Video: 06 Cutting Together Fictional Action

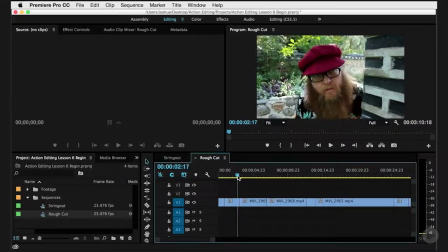(4:09)
But you see what I'm saying is the psychology of how you set up the scene really prepares your audience.
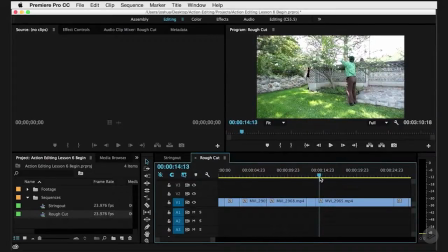(4:17)
So here's a potential option. You could start with this long shot just so that you can see the entire scene. And again, we can just drag this up here and drag it out if we really want. You have this guy with the flowers, all of that.
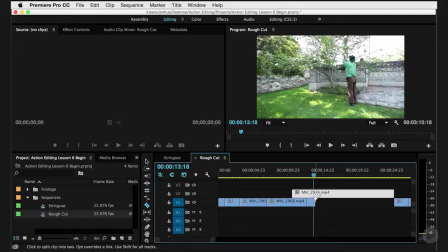(4:34)
We could start here. Always just cut things, move it over.
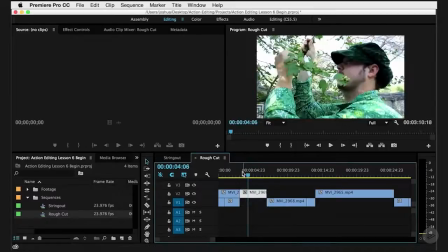(4:42)
Then we could cut in roughly to him.
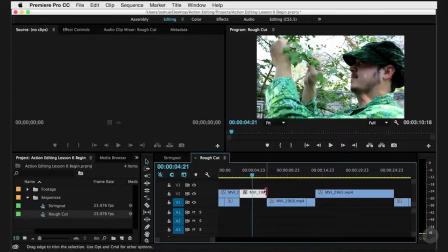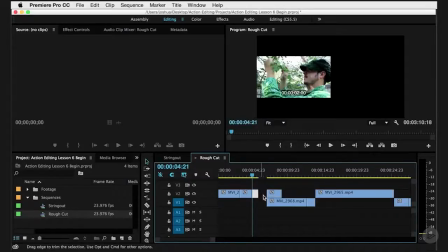(4:52)
Then go to either of these 2 shots, and we'll just see how this will cut together.
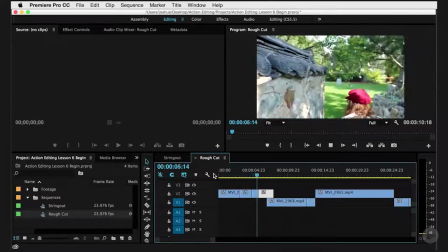(5:00)
So you're letting your audience know where they are. You're paying attention to that guy first. Oh, someone else is here.
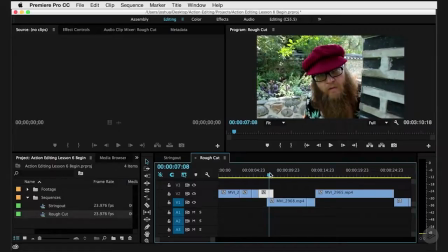(5:06)
They stick their head out. We would need to put a shot between this one and this one if we're going to use it, because I really like this shot.
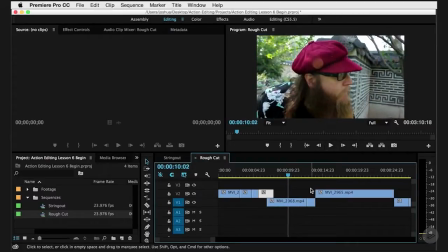(5:15)
It really puts you into the psychology of this character. And then when you see this shot afterwards, it really, sets the bar, sets the stage for the confrontation.
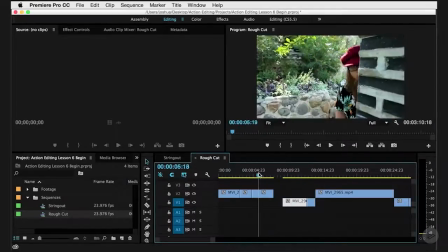(5:26)
So what we have to do is figure out a shot between those two, if this is the way that we're going to put it together.
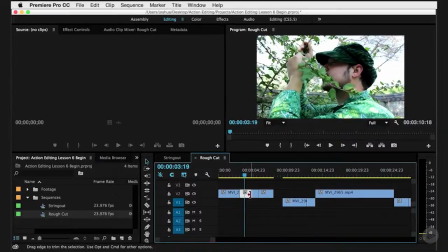(5:32)
And so we might need this shot. So there's a couple of different ways that we can grab the other part of this because we already cut.
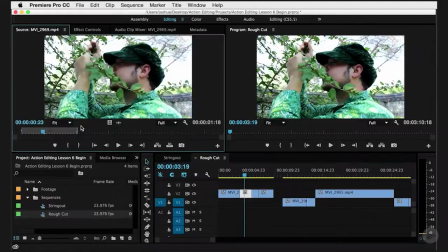(5:37)
We can either go back to the string out, or we can reload this shot by just pressing F and going
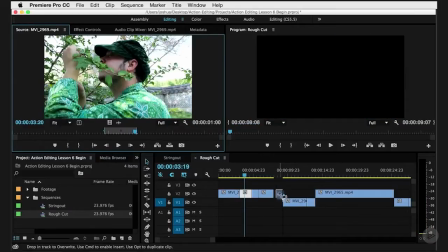(5:46)
to another part of it. We can just mark it in and out. We can just drag that down here.
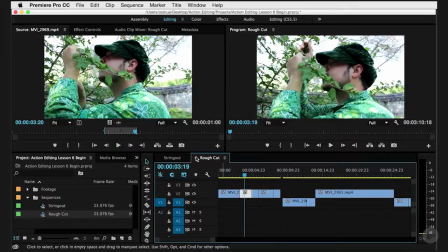(5:51)
Or we could always just click on this one and copy it by going to Edit Copy,
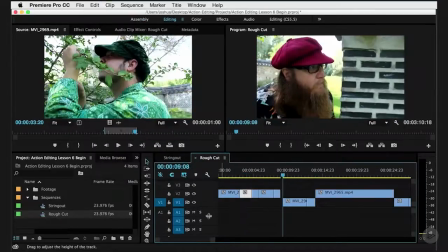(5:57)
or Command or Control C, and then paste it farther down, which is Command or Control V. Now,
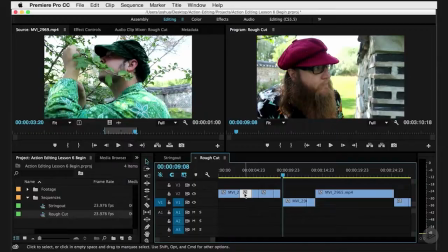(6:02)
if you're going to copy and paste, there's one thing that you have to keep in mind. Even though I copy this, which I'm going to do right here, I'm going to copy it. When I paste it, it's going to paste it to where you have this set up. So if I do that, you notice it overwrote and pasted on V1, which is not what I want. What I want is for it to paste onto V2.
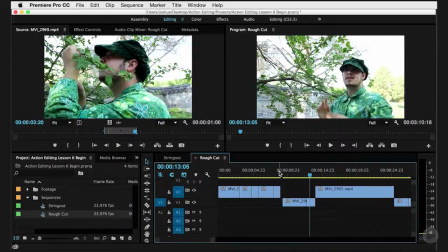(6:22)
So what I do is switch this to V2 so that what I'm pasting will only affect V2, paste it, and there we go.
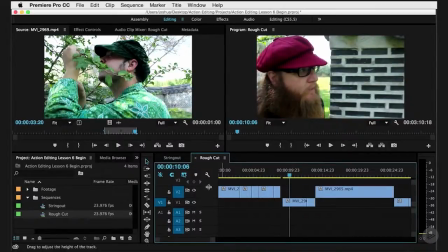(6:30)
So something else to keep in mind if you're going to be copying and pasting a whole bunch.
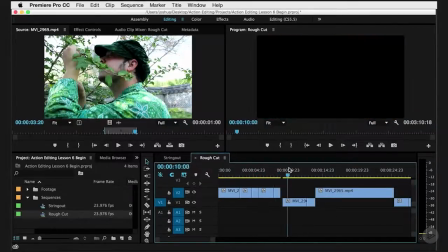(6:36)
So the beginning is the integral part of the scene. Work on that a little bit, figure it out.
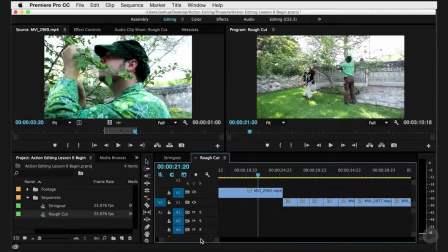(6:41)
Let's just see a couple of other options here.
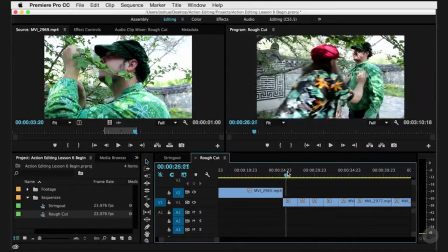(6:46)
Again, we have a lot of these individual scenes where you couldn't cut from this
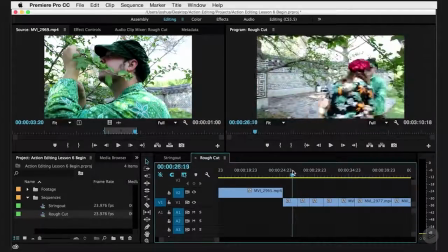(6:51)
shot to this shot because that would be a jump cut unless you wanted your audience to feel that cut.
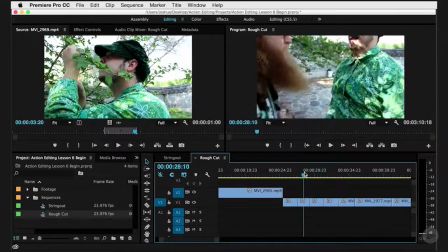(6:56)
You could cut from this one to this one or this one to this one.
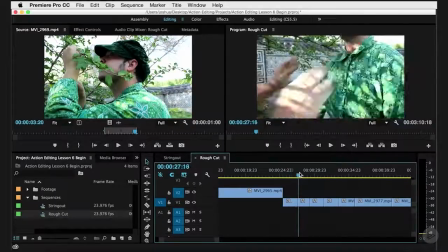(7:01)
So basically, I would be picking between these two shots. Do we want the wider coverage of it? Do we want the closer coverage of it?
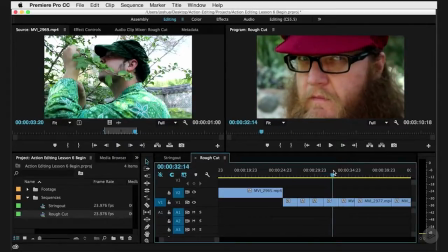(7:07)
That is a personal choice. How often do we want to get in there?
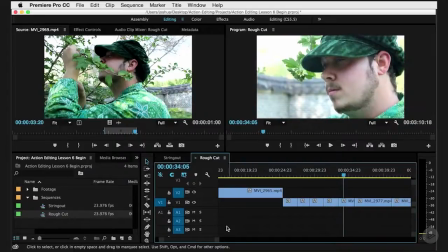(7:10)
These ridiculous shots here, again, a la Kung Fu movies or old spaghetti westerns,
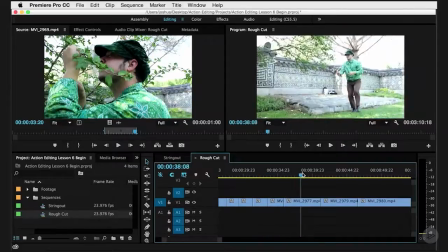(7:17)
really kind of start teaching you to focus on the characters themselves, as ridiculous as they are.
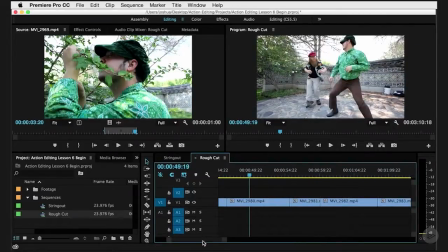(7:22)
And then when we move down here, again, we have, this is another scene where we have a whole bunch of different coverages.
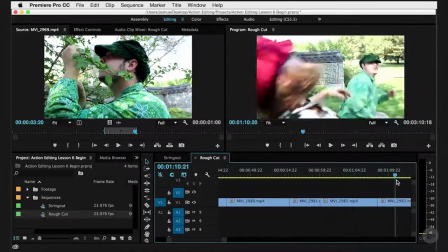(7:30)
We have the long shot, we have the point of views, we have the over the shoulder.
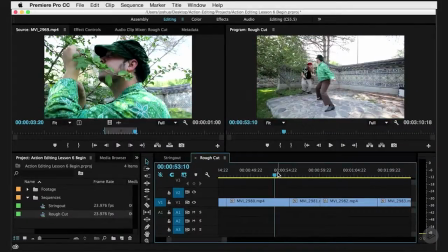(7:35)
And so it kind of would be a combination of these two. You can craft a little story within the scene.
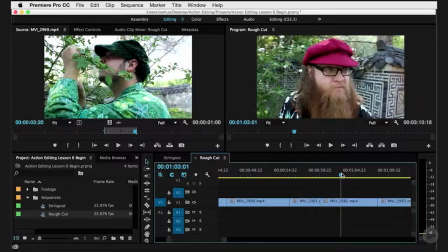(7:41)
So again, starting off with the long shot and then cutting into these point of views as he punches and then he reacts and then he punches and then he reacts again.
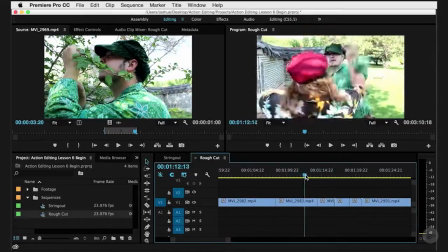(7:48)
And then maybe the last one would be an over the shoulder so we can see a little bit more of the action of the block.
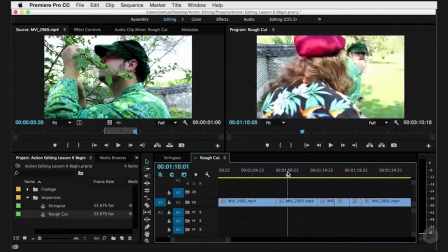(7:55)
And finally, a close-up of the hit. So you can see how somebody was really thinking about this when they were shooting it to give you those options.
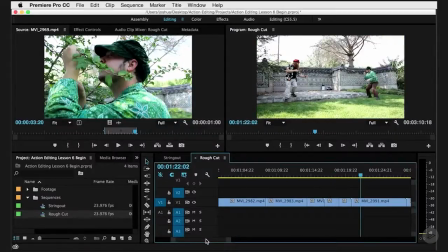(8:03)
But those are just some suggestions for you to try. The last thing that I kind of want to talk about is the end.
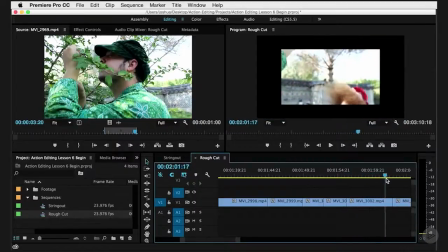(8:10)
We're going to get to the slow motion shot in another lesson, but you can feel free to use it. You notice that it is in actual slow motion now.